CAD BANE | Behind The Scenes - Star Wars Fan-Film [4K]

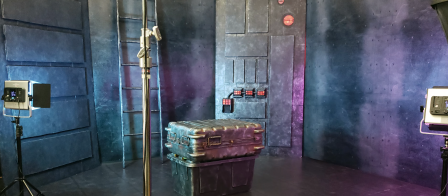(37:00)
And that really has a lot to do with choosing what light goes on it and what colors are your
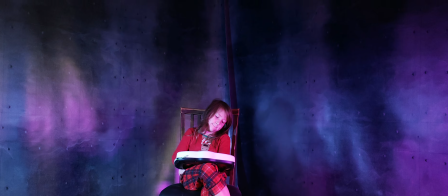(37:05)
undercolors that matched our backdrops that I actually designed in Photoshop and had them printed off in Austin and brought them in.
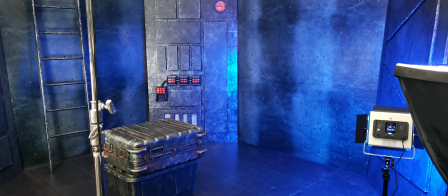(37:11)
You can't have your light super close. We're in this small, tight space.
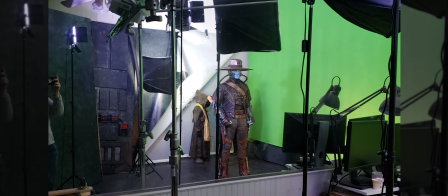(37:16)
I bounce light off the ceiling, I bounce it off of mirrors to expand the space so that the light could be both sharp and diffused in the places that it needed to be.
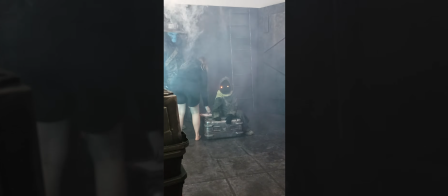(37:24)
So the only way to get the camera far enough away to get the shots we needed was for it to practically be inside the fireplace.
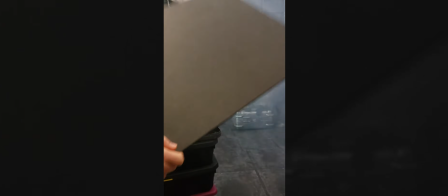(37:32)
That meant that anytime the angle changes, we didn't actually change the angle.
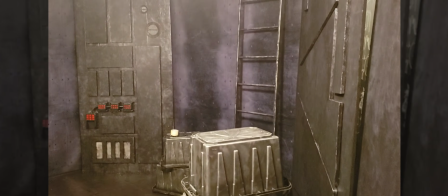(37:37)
Anytime the angle needs to change, we moved the whole room. So we would have to figure out ahead of time what's every shot that we need from this angle and film them all out of sequence that way.
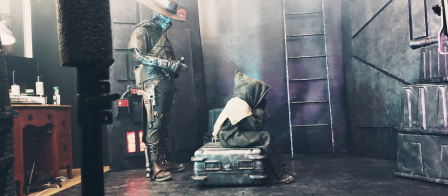(37:47)
My son's computer desk is in the corner and there was no place to move it out of the room.
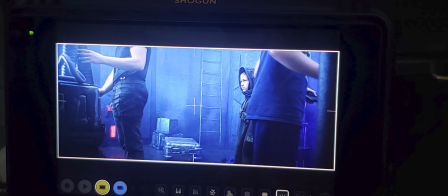(37:52)
So we left it, and then we would just stick pipes and things in the foreground so that you didn't see that there was a desk there in the middle of the spaceship.
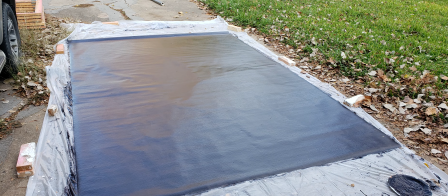(38:00)
We threw down a little floor that we rolled out that we had painted, and that became our spaceship.
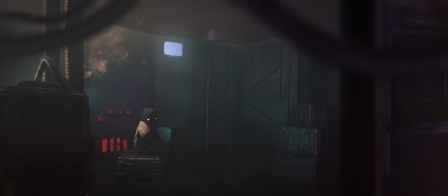(38:05)
You'd never know that we were in a 10-foot by 10-foot space to film our spaceship in.
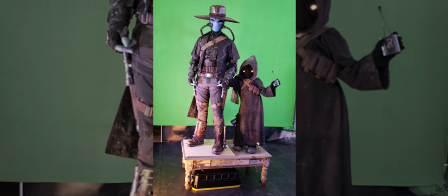(38:11)
It felt much bigger than what we actually had. So our characters have to walk outside out of a spaceship.
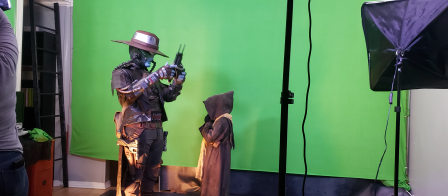(38:17)
Well, that means a green screen, but they're walking. How do you have that much space in a living room for them to walk?
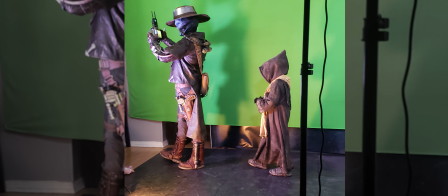(38:24)
We had just the right amount of steps available to make this work.
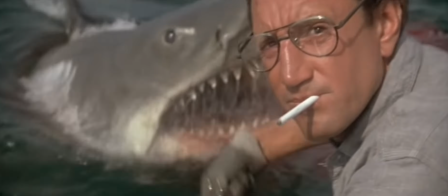(38:29)
It's kind of like Jaws. One frame more and you would know. On post-production, there was a lot of effects to do on this.
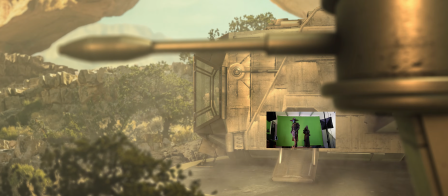(38:37)
Laura and Keith both gave me some invaluable help on some rotoscoping, some of the more tedious elements.
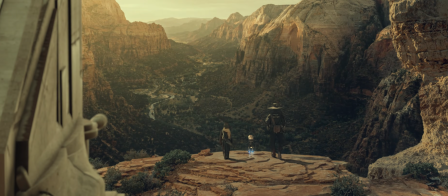(38:42)
But it was hundreds of effect shots to put into this. Lots of laser blasts and other things we didn't expect though.
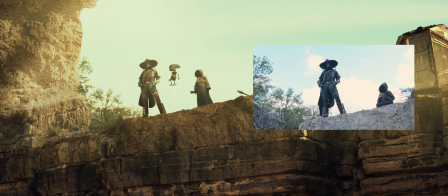(38:48)
Things like, because Cad Bane's fingers were always ripping, so I was having to go back and remove the rips and the seams.
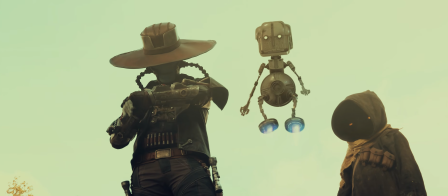(38:55)
It was fun to put Toto 360 into our film. It was a fun challenge because I'm not a 3D modeler, and that's not something that I would normally do.
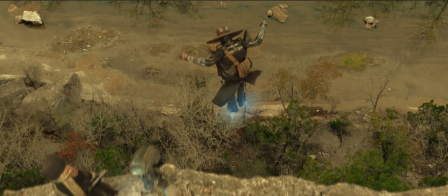(39:02)
I wouldn't be able to build this 3D model. And so instead, I got creative.
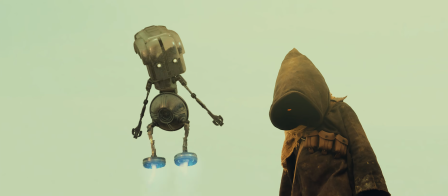(39:05)
I went into After Effects, used the Element 3D plugin, and I just kit bashed a bunch of primitives,
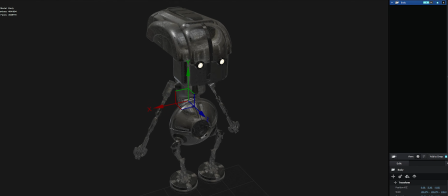(39:11)
a bunch of engine parts, a bunch of pistons and tubes, a bunch of these kind of pre-made things,
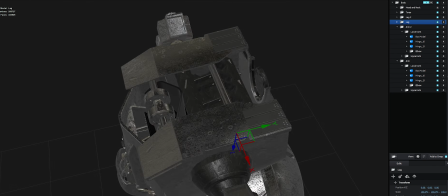(39:17)
and made the most terribly optimized model in existence. But I stuck all these parts together until it finally looked like Toto.
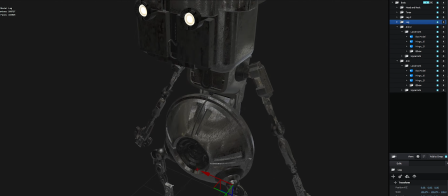(39:26)
And just like with the design of Cad Bane, I was relentless in making sure it had a silhouette that felt like Toto.
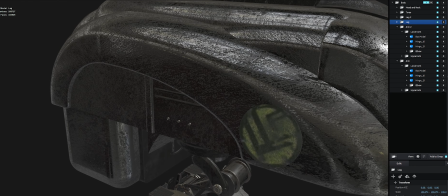(39:33)
If you were to look at it on a technical level, it actually looks very different from Toto. But it feels like Toto.
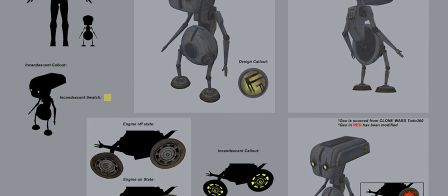(39:38)
All the shapes are right, the things are in the right places, they have the right proportions.
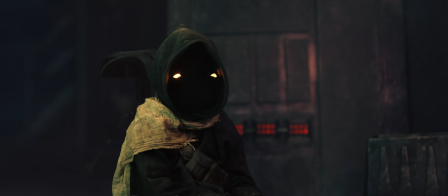(39:43)
And this plugin that I was using, Element 3D, is not designed for animating characters in any way.
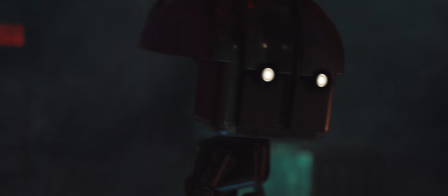(39:49)
So I kind of had to break it to make it do this. But in the end, I was able to have this moving robot.
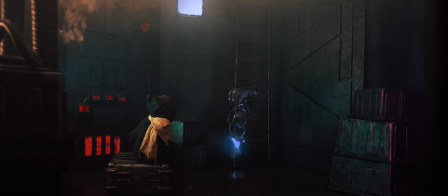(39:54)
I would take the shots and turn those into environment maps.
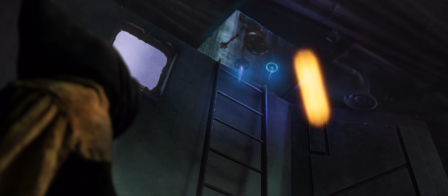(39:59)
So he would always have the realistic environments reflected on him as he's moving through the canyon, as he's moving through the spaceship.
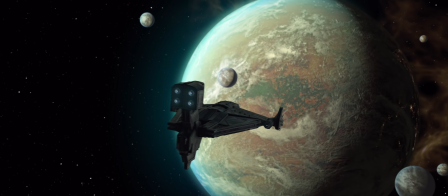(40:05)
And the spaceship was built in the same way, the Justifier. When I wrote the script, I didn't want to have Cad Bane in the Xanadu blood.
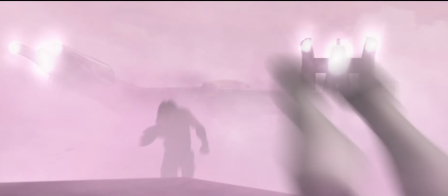(40:12)
It was a much smaller starfighter. I wanted him to have a big ship. I'm thinking, okay, this is a bounty hunter. He's gonna be capturing people.
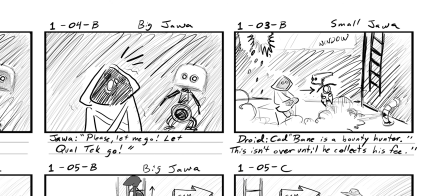(40:19)
He needs to be able to haul people and things. He needs a much larger ship.
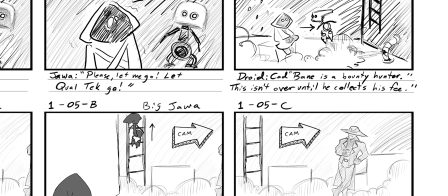(40:23)
And so I wrote the script with a larger ship in mind and storyboarded it with this big hangar.
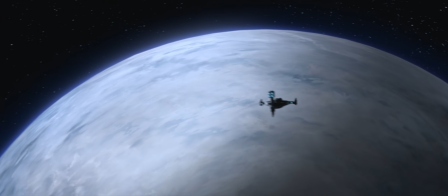(40:29)
Then, right before we're gonna start shooting, Bad Batch comes out and Cad Bane has this amazing new ship, the Justifier.
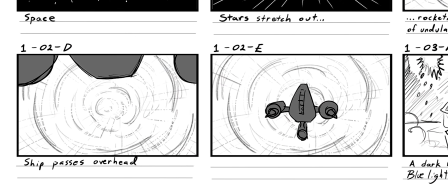(40:37)
I'd started down the road of a different ship that we were going to use.
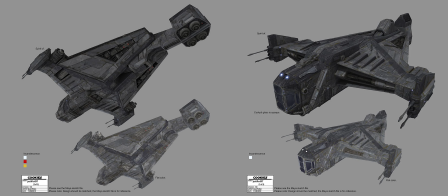(40:40)
But at this point, pulled all the images of the Justifier online and used all that to recreate the Justifier in the same way that I did Toto.
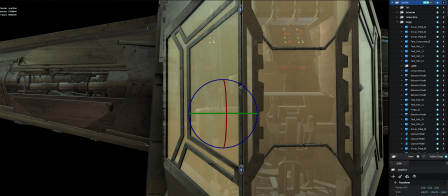(40:49)
It's a bunch of kit bashed parts, a bunch of engines and pistons and primitives that I squashed and stretched, you know, squares and triangles and that sort of thing.
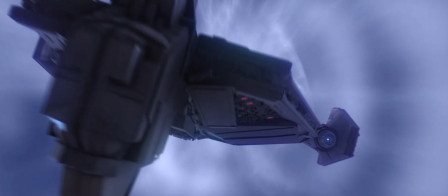(40:57)
And then just mapped the reflections onto it from our shots and created this ship. And it could move, the tail moves and all that.
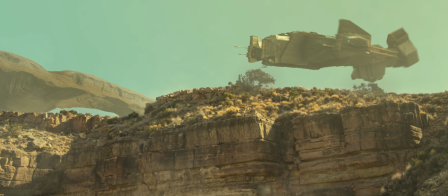(41:03)
It was pretty satisfying to be able to create that because I'm not a 3D modeler.